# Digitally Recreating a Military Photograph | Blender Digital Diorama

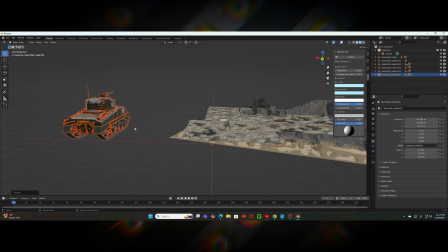[4:10]
However, before I put the tank in its position, I was an idiot and took off all the extra materials,
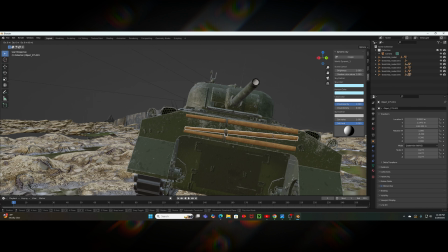[4:16]
like the wooden rods and even the shovel, which would have been very helpful to get this big guy out of the ground.
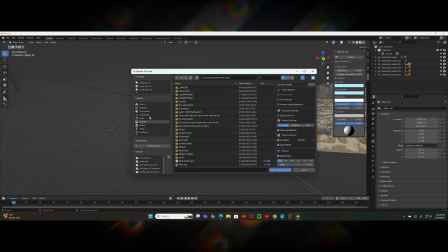[4:22]
One of the minor pieces in this digital diorama that really sells the scene and
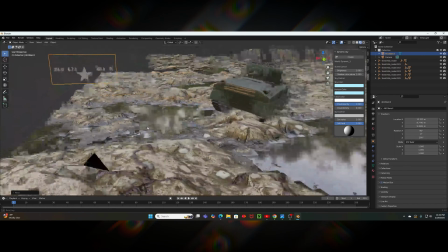[4:27]
its original source material is this little decal I made that shows the registration markings to the unit.
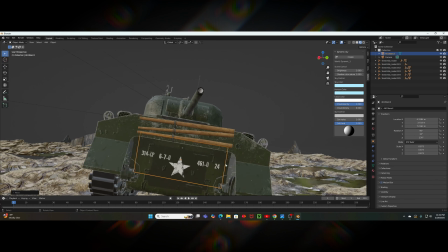[4:33]
So I upload the image as a plane and slapped it on the back in the same location as the original.
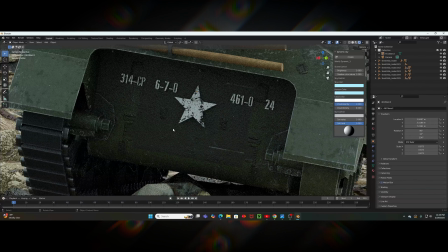[4:38]
Now it was looking spiffy and official.
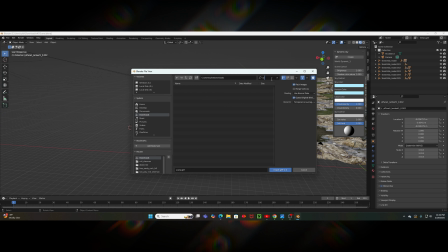[4:41]
Now, the unfortunate thing with using free assets is that there isn't a model, even if I were to pay for one, that looked like this fellow, Gus, on the right.
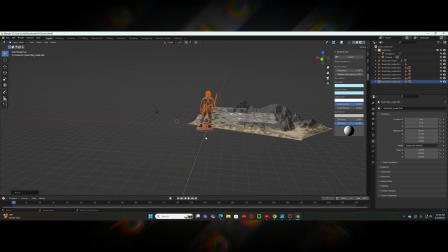[4:50]
The best I could find is this USGI, which does change the scene and its purpose,
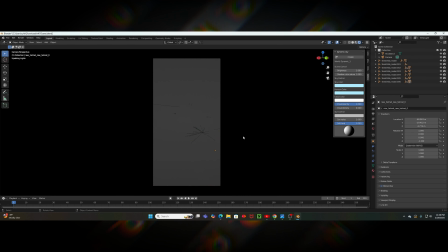[4:55]
but I would rather have a figure in the shot to match the original than just having the tank sit alone with Twisty as a support. So finally,
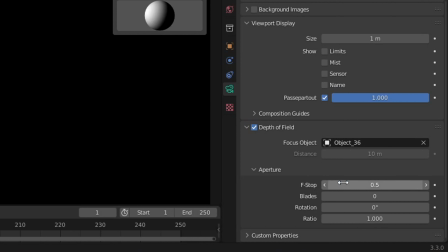[5:03]
after applying the guide to the scene, doing some tweaks in the lens's depth of field,
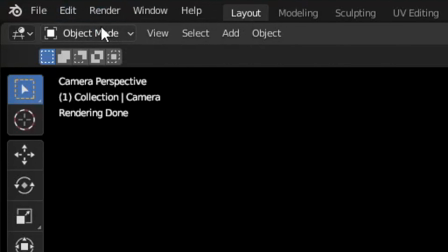[5:07]
and adding some cinematic effects in post, I saved the image and called it as another one for the books.
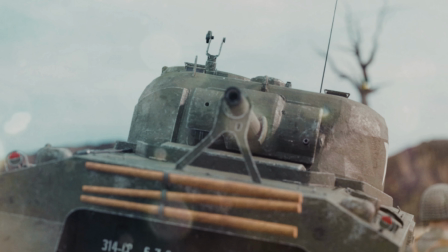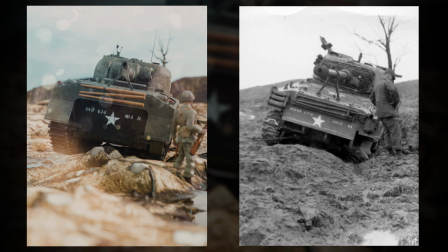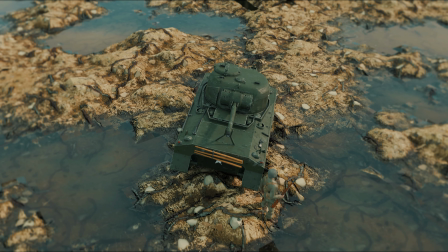[5:31]
Thank you guys so much for watching.
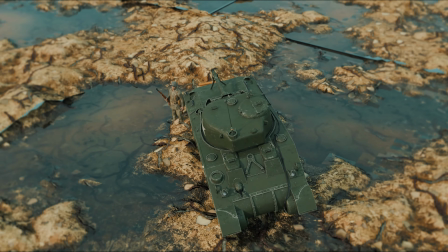[5:33]
I thought this project was a really cool idea, and I think I will definitely do this more often with perhaps even other family photos or even ones online.
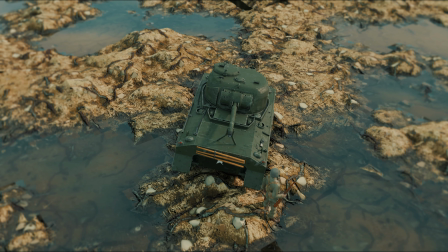[5:42]
Maybe I'll even make a series on this channel. And if you missed the documentary style content I had before, don't fret.
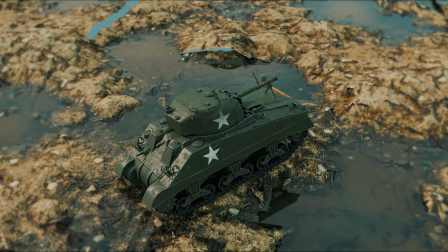[5:47]
I am still planning on having more coming in the future. But in the meantime, if you have other ideas for me to make into these digital dioramas, please leave a comment.
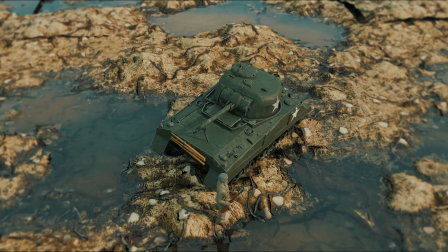[5:56]
I actually loved this kind of project. It was really cool. Or don't, honestly, because what do I know anyway?
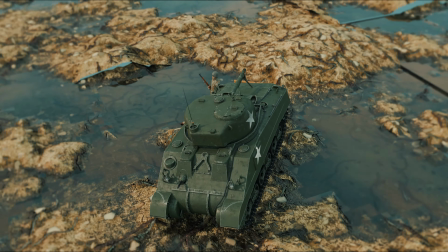[6:02]
I'm just a piece of toast on the internet.